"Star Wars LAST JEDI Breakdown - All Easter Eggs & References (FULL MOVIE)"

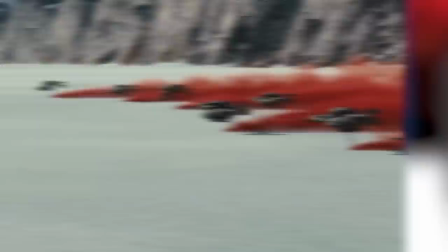(32:45)
Then after Poe's mutiny attempt on the Raddus, Leia explains to him Holdo's true plan to gradually get the resistance to the abandoned secret rebel base on Krait.
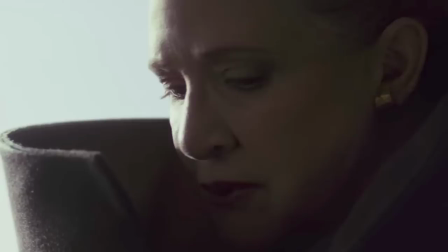(32:54)
That Leia novel I mentioned earlier revealed that Krait was actually Leia's first introduction into the rebellion.
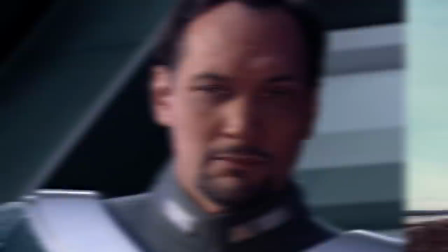(33:00)
As a young woman, and she learned that her foster father, Bail Organa, was secretly sending supplies to Krait, and upon investigation, discovered the whole Rebel base there, and that Bail was part of the Rebellion, and she decided to join as well. So, the planet Krait really goes back a long way for Leia, and for Holdo.
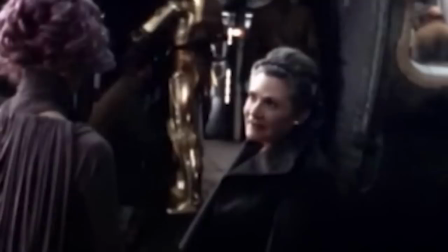(33:16)
In this goodbye scene between Leia and Holdo, the dialogue was largely written by Carrie Fisher and Laura Dern, including them saying, may the force be with you at the same time.
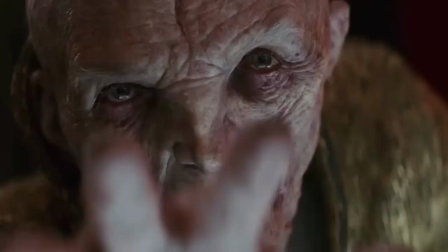(33:24)
Carrie Fisher was a well-known script doctor, and actually contributed a lot of lines to the script. Okay, let's move on to Rey surrendering herself to Kylo and Snoke on the Supremacy.
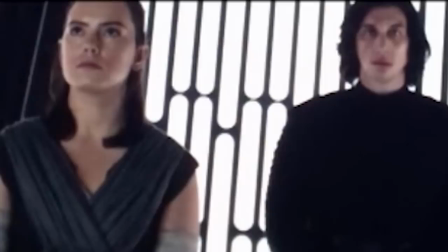(33:32)
And he probably knows the parallels between this scene and Return of the Jedi, when Luke surrenders himself to Vader and the Emperor, hoping to turn his father to the light. Rey is even framed the same way Luke was during his surrender, cuffed and off to the left of Kylo.
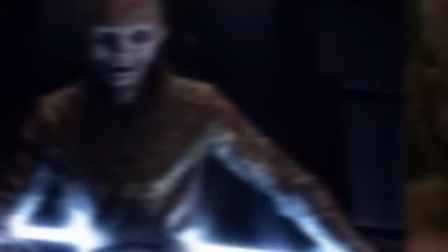(33:45)
All the beats of this scene, Snoke torturing Rey, showing her how her friends outside are dying, Kylo turning on his master, they're all parallel to Return of the Jedi. And if you listen closely, the music here is John Williams' Emperor's theme from that scene.
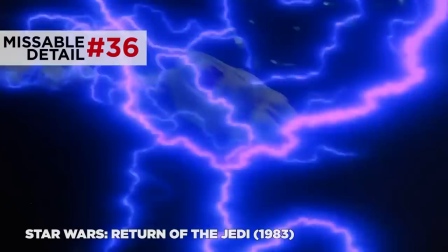(33:59)
And this almost feels like that kind of team-up victory that Luke and Vader experience.
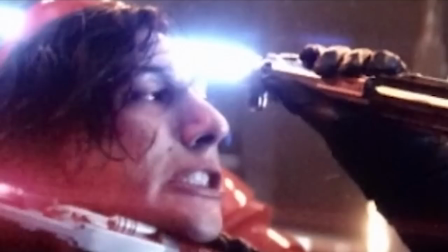(34:04)
We get this amazingly choreographed lightsaber melee with Rey and Kylo teaming up. And in the final move, Rey shouts, Ben! As she assists with the lightsaber and he takes out the guard over the shoulder. It just feels like these two are gonna be together forever. But Rian Johnson only does this to once again subvert our expectations.
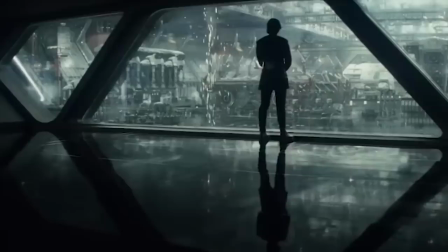(34:22)
Rather than killing Snoke for redemptive reasons like Vader did with Palpatine and joining Rey in the light, Kylo reveals that he only did this with much darker intentions.
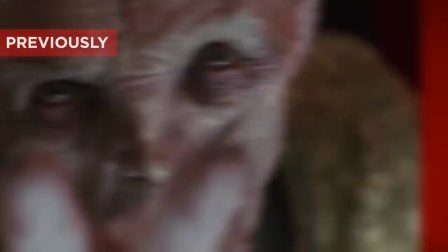(34:31)
I actually made a whole other video explaining Kylo's decision and how it's connected to his decision to kill his father in The Force Awakens, and why the movie killed off Snoke at all.
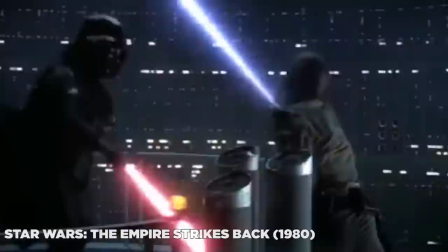(34:39)
Go check it out. Another detail I liked here, Snoke getting severed at his midsection, including his hand getting severed at the wrist.
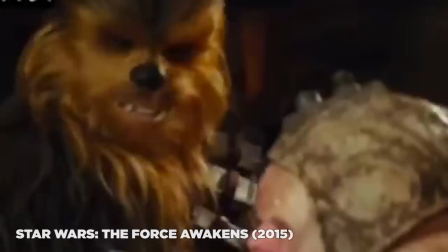(34:45)
This keeps The Last Jedi in the Star Wars tradition of characters getting freakishly amputated in every movie.
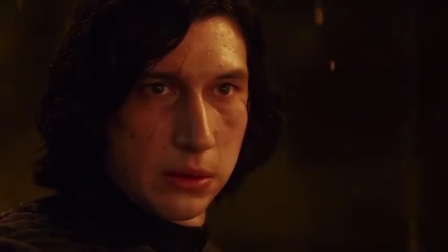(34:50)
Even a deleted scene from The Force Awakens featured Unkar Plutt getting his arm ripped off by Chewie. Another moment of subverted expectations, Kylo reveals to Rey her parentage. And again, Johnson builds up this reveal by echoing a past Star Wars moment. Kylo tells her, you know the truth, which totally echoes Vader telling Luke, At this moment, we're all feeling shit.
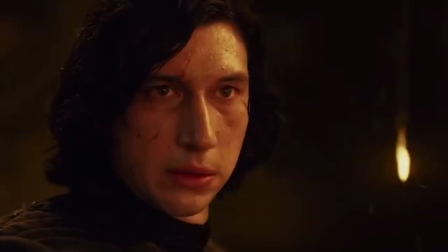(35:12)
This is it. They're related or something huge. just not quite. They were nobody, Rey says, and Kylo responds. They were filthy junk traders who sold you off for drinking money. They're dead in a popper's grave on the Jakku desert. By taking away the preciousness of this reveal, Johnson forces us to focus on these two people in the room right now,
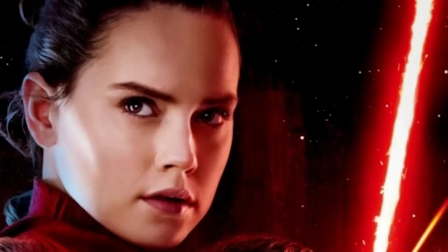(35:30)
and it leaves a hole in Rey's heart that Kylo is dangerous and close to filling.
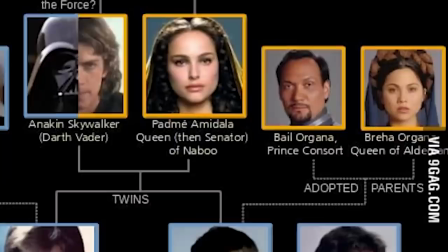(35:34)
And the director keeps that idea of the hero being tempted to join the dark side while keeping alive that feeling of possibility that heroes really can come from anywhere.
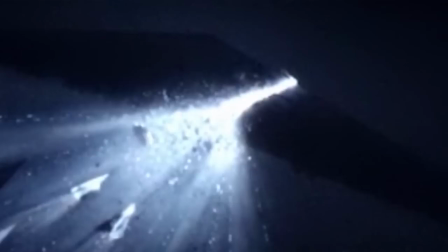(35:43)
Which, to be honest, the original trilogy kind of lost by making Luke part of a famous bloodline. Holdo using the Raddus's final lightspeed jump to tear through the supremacy is one of the coolest images a Star Wars scene has ever given us. The way Johnson cuts out the audio and just allows a pure visual element to speak for itself really makes this moment pop.
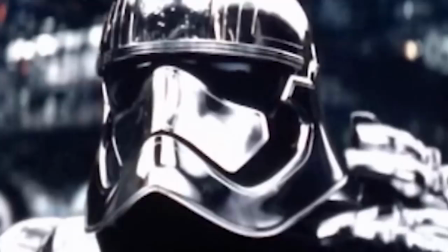(36:02)
The intercutting editing also helps build up to this climax. Rey and Kylo split Luke's lightsaber and Phasma orders execute as if all these actions are part of one swift motion to split and execute the First Order flagship.
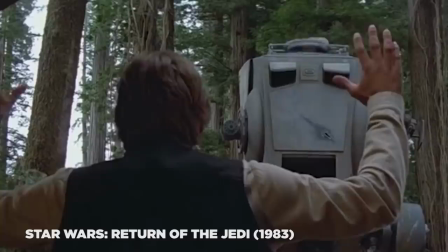(36:16)
In the fight that follows, I like the reveal that BB-8 was piloting the AT-ST, which felt like a nod to the reveal in Return of the Jedi that Chewbacca was piloting the Walker.
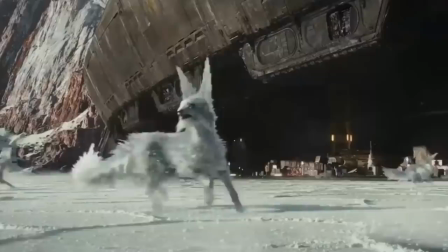(36:23)
Moving to this film's third act, on Crait. The world-building of this planet is fantastic, with these crystal fox creatures.
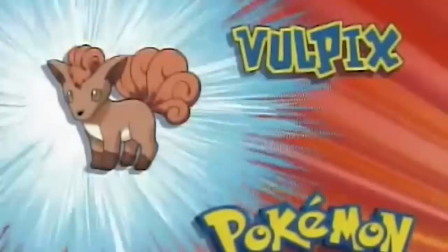(36:30)
They're called Vultuses, or a singular Vultex. Which, yeah, sounds a lot like the Pokemon Vulpix.
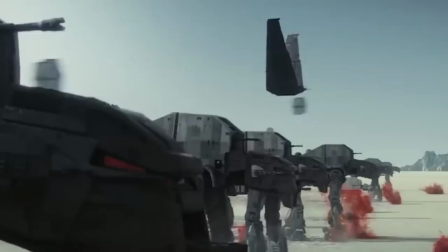(36:36)
And that's because they have a similar etymology. Vulp is a Latin meaning fox. The red, mineral-laden soil covered with a white salt layer creates such a vibrant contrast.
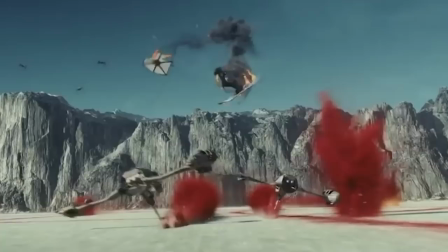(36:44)
The neutral white reflecting the First Order stormtroopers,
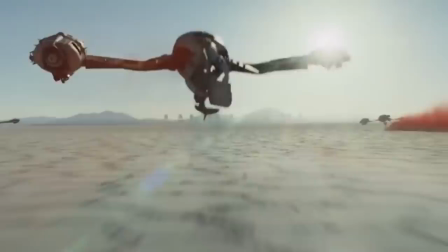(36:47)
and the crimson red reflecting the dying resistance, which has been hemorrhaging fighters this entire film.